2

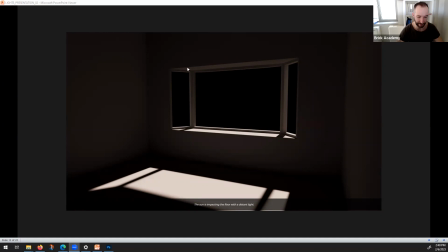738s
So, yeah, okay. So this is also really simple scene, let's say. So the sun impacts the floor with a distant light, which means maybe with the sun.
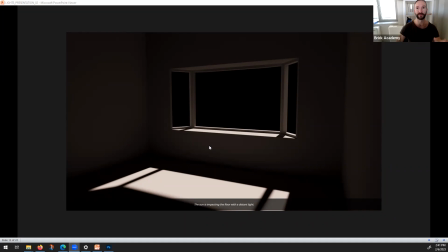752s
And this creates a really dark room. So there is no enough light, let's say.
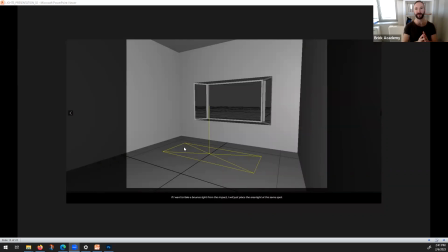760s
So this is why it's good if you just simple place a V-ray plane light or Corona plane light, that really does not matter. So just helping to bounce in more light.
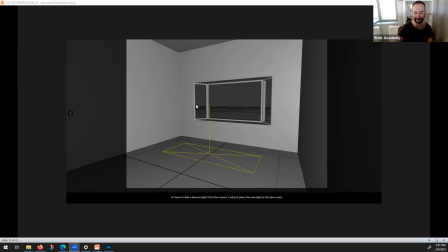772s
And this is not a big cheating, let's say, because basically you just emphasize a little bit the light for the scene.
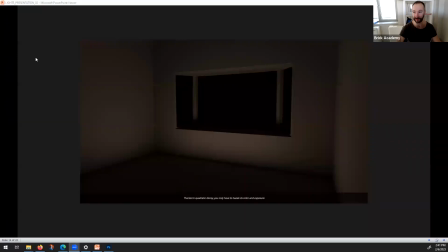781s
And this give you some really nice bounce light, because in the render it's not 100% working well, these lights.
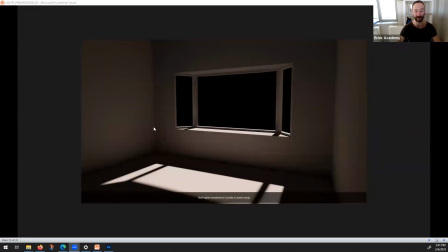793s
And this is with the helper lights, the scene, so it's much more bright, and we can use it absolutely in the images.
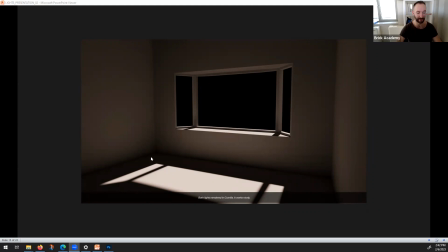806s
So feel free to help different parts of the image where you need more light. Just simply put another plane light and fake it a little bit there, because otherwise it will be too dark.
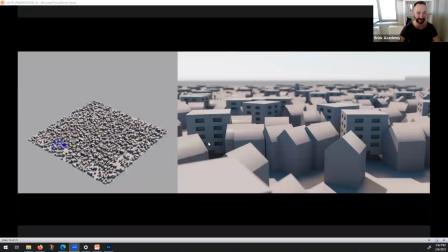823s
And this small trick, what I mentioned, that if you have a aerial image and maybe there is no exact focus point, you can just simply create two shadow planes.
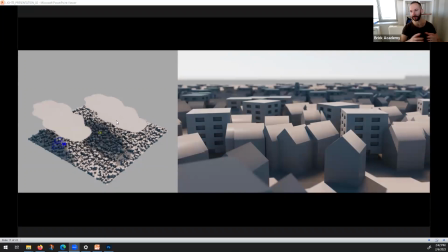839s
It could be just a simple sphere or anything, and you can just play with these cloud shadows, and you can balancing the light and the shadow much better. And this is a really simple trick.
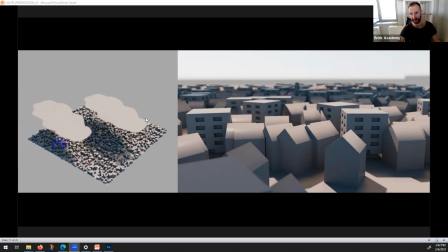859s
Honestly, since in V-Ray 6 and Corona 9, it has this cloud feature, is not that much exist. So we can play with these shadows as well. I mean, this is really cool.
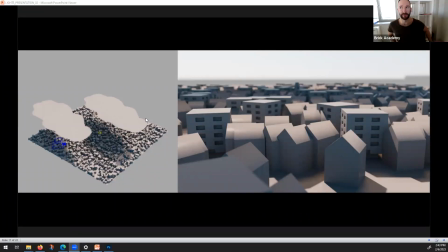874s
Guys, have you ever used this new feature? No. It's really cool. So there is a option for these clouds generation or something. This is really new, and basically you can create this kind of effect. However, it's not that much,
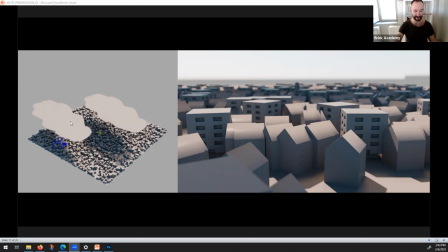895s
flexible, because here, if you do these plane lights, we can position wherever we want, but the generated one is a little bit more tricky, so that you can play with numbers and seeds, offset, but you can create something similar results. That's pretty cool.
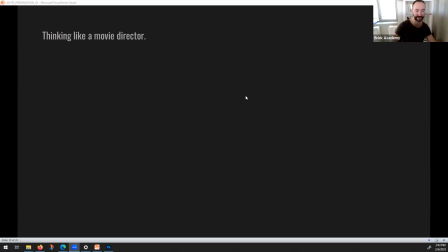915s
And yeah, it's also good that if you are thinking like a movie director,
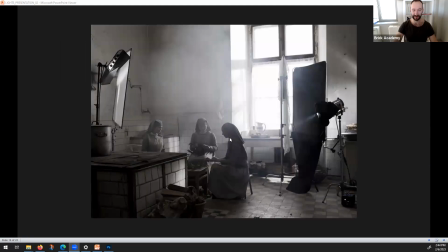924s
let's check this scene. So maybe if you watch this movie in the television or in the cinema, you see a really simple lighting that is coming from the windows, but if you check what's happening behind the scene, it's a lot of helper things.
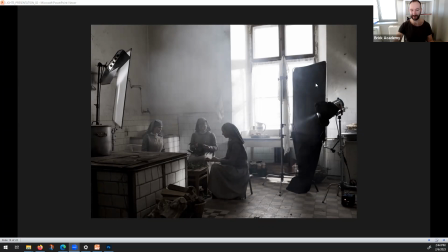943s
So extra lights, extra photo elements. So not only just a natural light. So it's also a lot of work to create a simple scene.
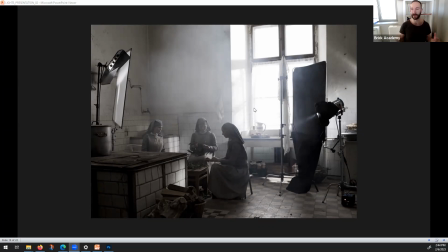959s
And this is also what we are doing. So it's okay if you set your HDRI, but probably you need to a little bit add some extra lights as well if it's needed.
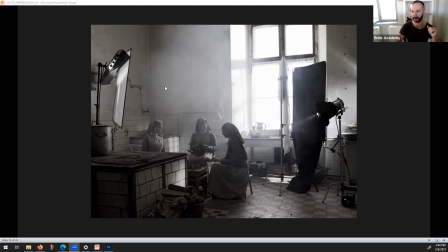970s
Of course, not every time, but feel free to play with shadow planes or extra lights and stuff like that.